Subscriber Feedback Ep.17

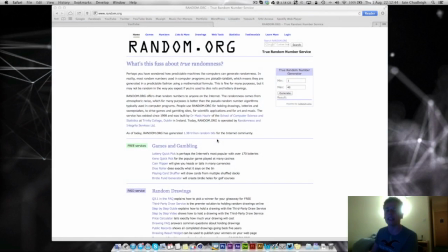[0:03]
guys, Ian here, and today I'm bringing you a very late episode of my subscriber feedback series, and we'll kind of jump straight in and generate, and hopefully my internet doesn't die.
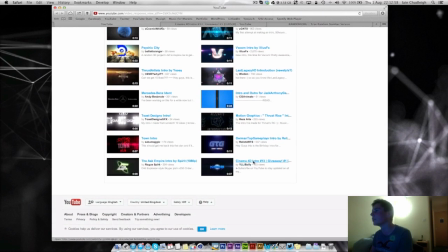[0:16]
So we've got number 40, which is the last one. My internet's pretty bad here.
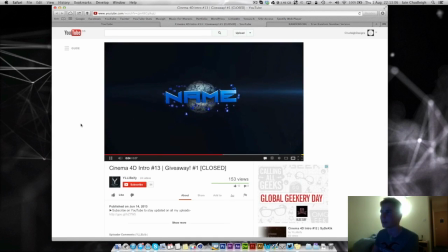[0:24]
You might not know where I am. I'm in Manchester at the moment. I got a job over summer, so I'm living here until September.
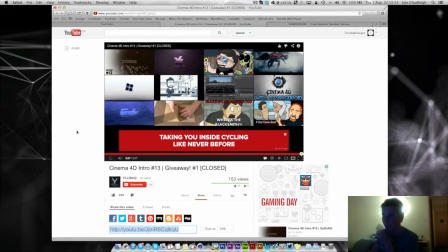[0:33]
Then I move back home and then pretty much to uni straight after.
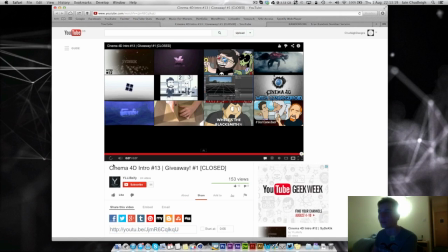[0:38]
So it's a busy time, but a lot of fun. So we'll just kind of look over this again.
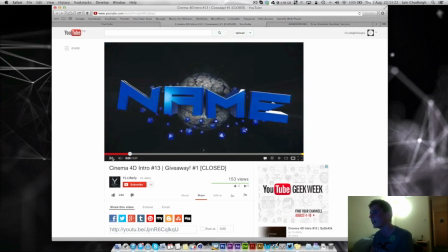[0:44]
Yeah,
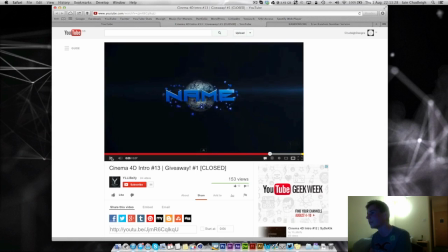[0:47]
it's a Cinema 4D template, and it's pretty nice. Very clean, very simple. What I don't particularly like is the lighting on the sphere. It kind of, maybe it's just a specular settings, I'm not too sure, but it doesn't really,
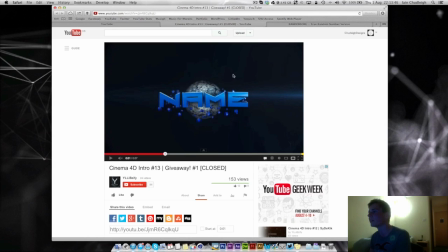[1:06]
it just kind of looks very bland almost. You got some nice highlights on the text, but it looks very flat, not particularly interesting. I know it's a template, so it can be hard, but a little bit more work on the materials.
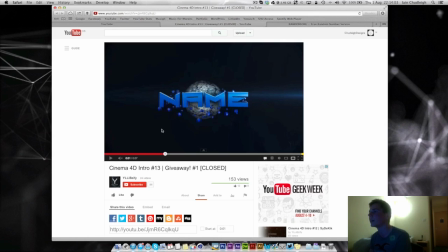[1:23]
And then you got these kind of platonic objects floating around, which is okay. But they seem kind of random. But it's quite nice, very simple. A bit of shape to kind of give a bit of movement.
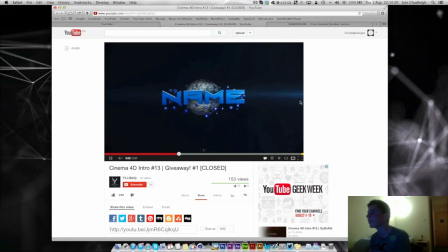[1:40]
You got a kind of atmospheric flare going on here, which is okay. You might need to change your bit depth in After Effects to 16-bit and add a tiny bit of grain, and that will just get rid of a lot of this banding issue. That's what I do on my intros.
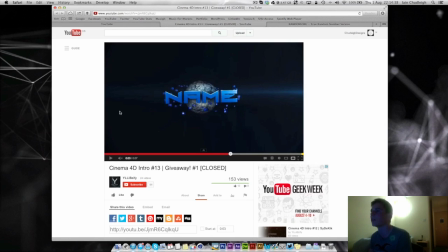[1:58]
It just helps a lot with all these kind of like giant lines, which you can see across here, which can kind of ruin the intro. But again, it's okay. You've done a nice job, I guess.
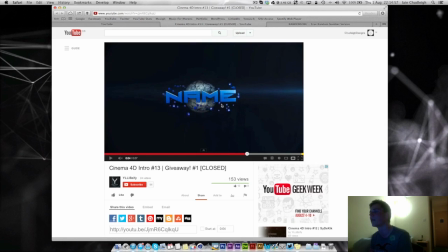[2:17]
Just a bit more work on kind of texturing, lighting would be good, and maybe kind of think of a different idea rather than these kind of spinning spheres. But overall pretty nice.
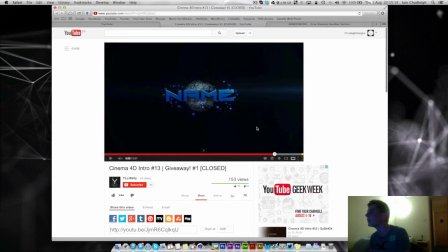[2:32]
Hopefully whoever won that is happy, or if it was a template, hopefully some people are using it.
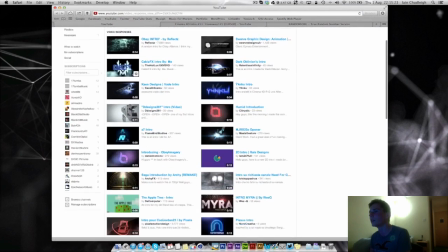[2:41]
Next we have 13, so 1, 3, 5, 7, 9, 11, 13.
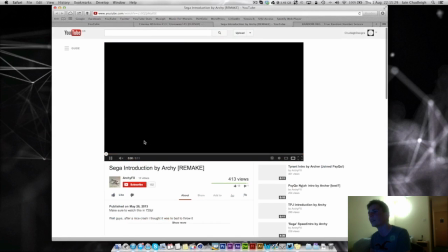[2:50]
Have I done this one before?
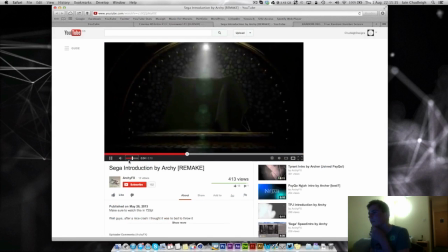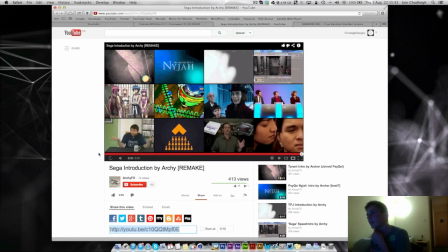[3:02]
I'm not sure. I can't actually remember if I have. I have done that one before in one of the last episodes, so I won't do that one.
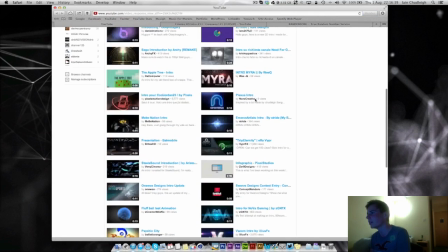[3:18]
We have 30, hopefully I haven't done this one. 8, 6, 4, 2.
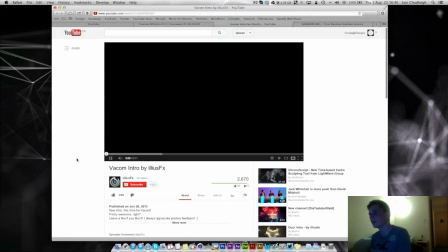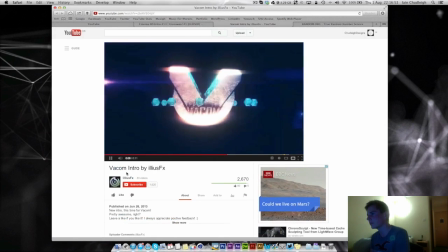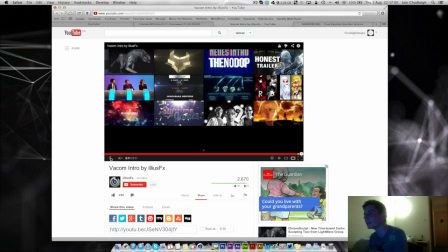[3:39]
Right, so we have a theme of spinning platonic objects. I like how it comes in.
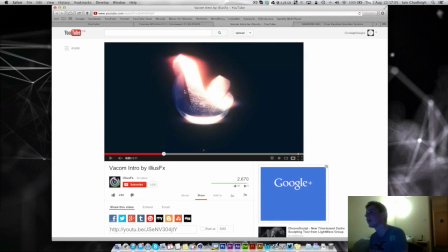[3:46]
This is really nice. The kind of twist,
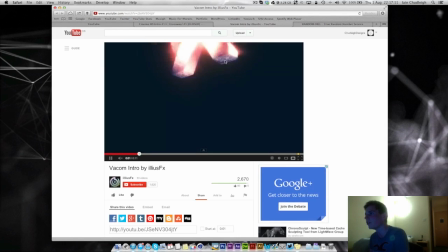[3:49]
maybe a bit too much twitch and kind of overkill on the kind of glow, but really nice movement coming in.
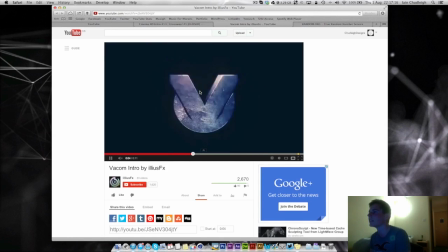[3:57]
The twist adds to it quite nicely.